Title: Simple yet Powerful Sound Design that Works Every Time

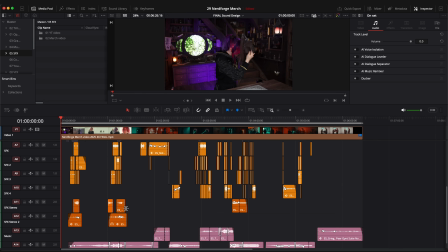As you can see, I also added colors to the different tracks to just keep a more clear overview of where things are and not mixing them up. Okay, let's start with the most fun, the sound effects.
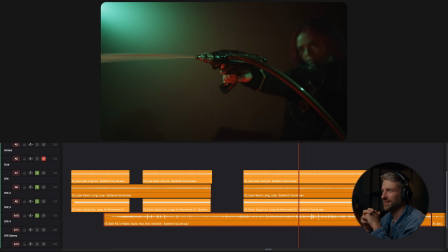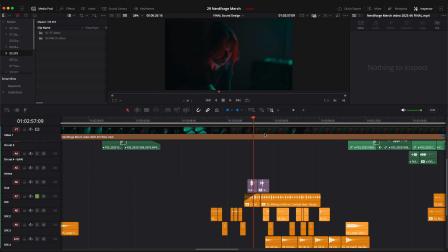In this scene, I used several techniques I'm going to go through.
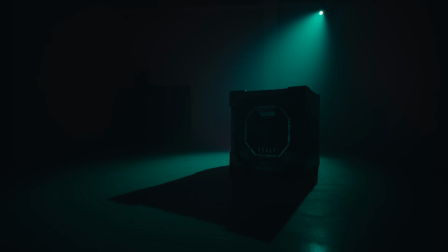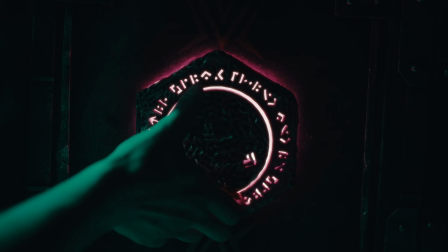When she was trying to open the safe, you can actually hear some scraping. But it just feels too small, not so important in a way. So I wanted to try to make it sound like it was more like a heavy safe and also a bit more mysterious. So I went into Epidemic Sound. They're from Sweden, next to us. We are from Norway, so we like them a lot.
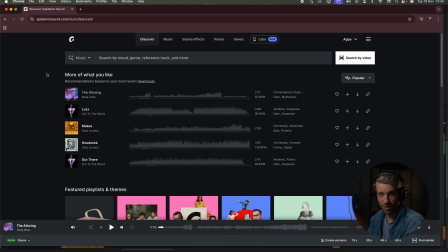They used to just have restriction-free music that you can use for videos, but now they also have sound effects and other things. And the sound effects part is one of my favorites actually, because they have over 200,000 sound effects.
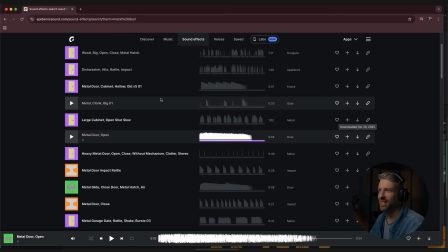So you will definitely find something here for your film. So in Epidemic Sound, you can search for something like turning wheel.
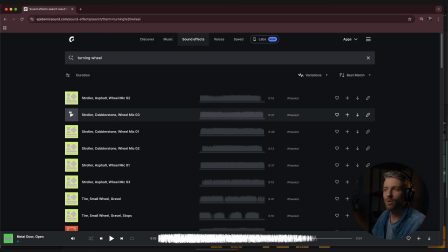Let's see what we get here. Could be something. It sounds like a big rock being moved or something.
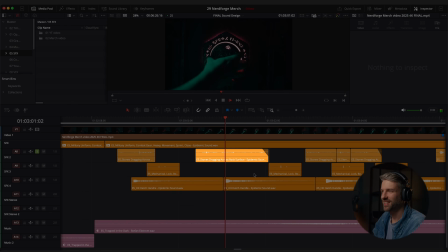So this sound is the one we ended up with.
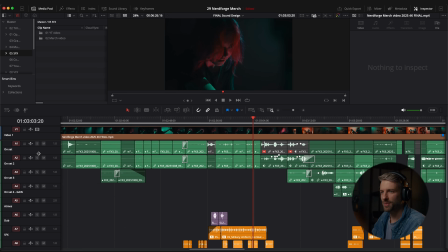So with the sounds from set, something like this. We were thinking about having a light on set that kind of lighted up whenever she hit the right code, but we didn't have time for that. So now I wanted to do something with the sound to make it sound like she was hitting the right codes. So to get to the right symbols, I was thinking maybe a little clicking sound, something like unlocking something.
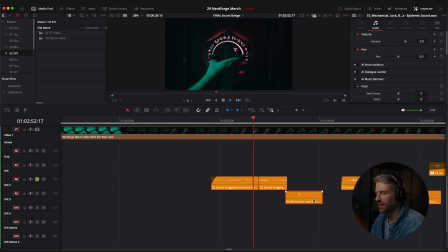So I found this mechanic lock bolt sound effect. And then we got this.
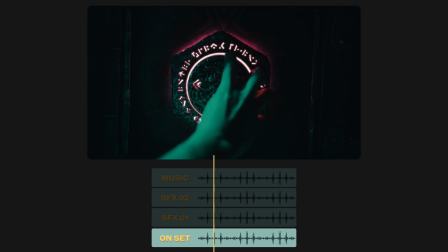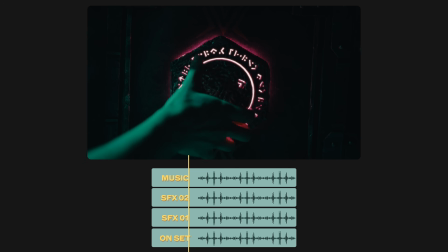And then I wanted to make the scene a bit more stressful. There are custodians running after Martina, so she is in a stress.
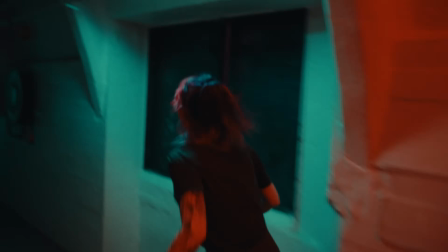I wanted to be a little bit more stressful, to just make the scene more dramatic. So first of all, using the technique I showed you guys earlier by having a sound connected to a character.
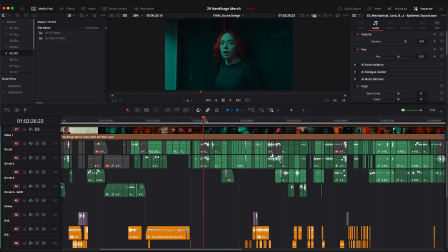Earlier in the story, when the custodians are running after her, I introduced this sound. So when you hear this sound, hopefully from now on, you understand that it's from them.
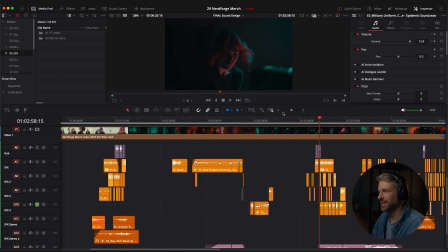So I used the same sound in the scene with the safe.
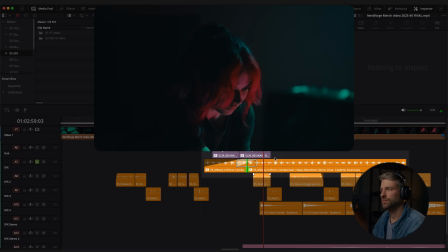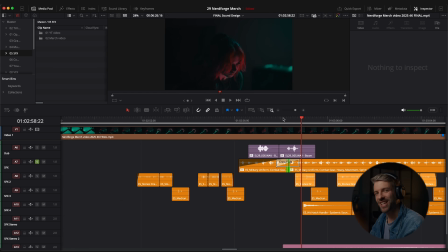I hope the audience feels that she's turning around because she hears the running of the soldiers, of the custodians. So I did a couple of things with this sound to make it feel like they were outside the room and not just next to her.
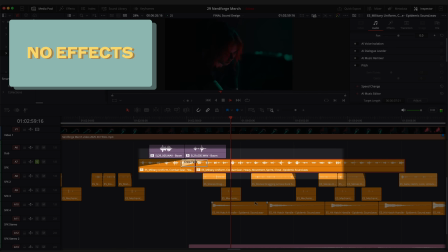Without any effects, it will sound like this. Now it feels like they are just next to her.
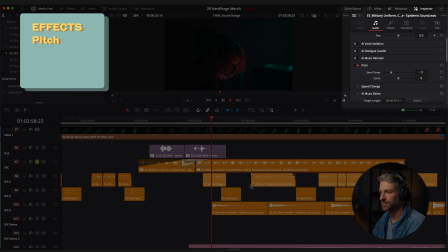So one thing I did was to pitch down the sound to make them a little bit more heavy. Another thing is to add an equalizer. Using an equalizer helps me to place the sound somewhere. Now I want it to be outside the room.
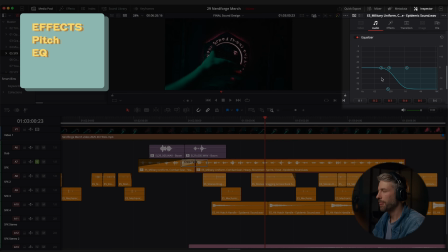So I went into the equalizer here at the inspector and audio. And then I lowered the higher frequencies and just kept the bass. And then it feels like they are a little bit more of a distance and also on the other side of the wall. And the whole location, the whole factory is very hard, like it has a lot of hard surfaces. So it would be credible to have some reverb as well.
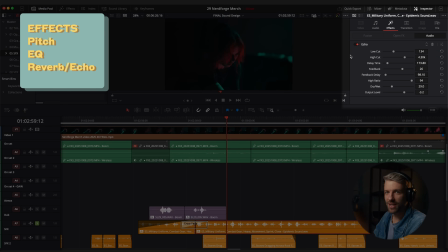So in effects, I added the echo effect to make it sound like they were running in the halls.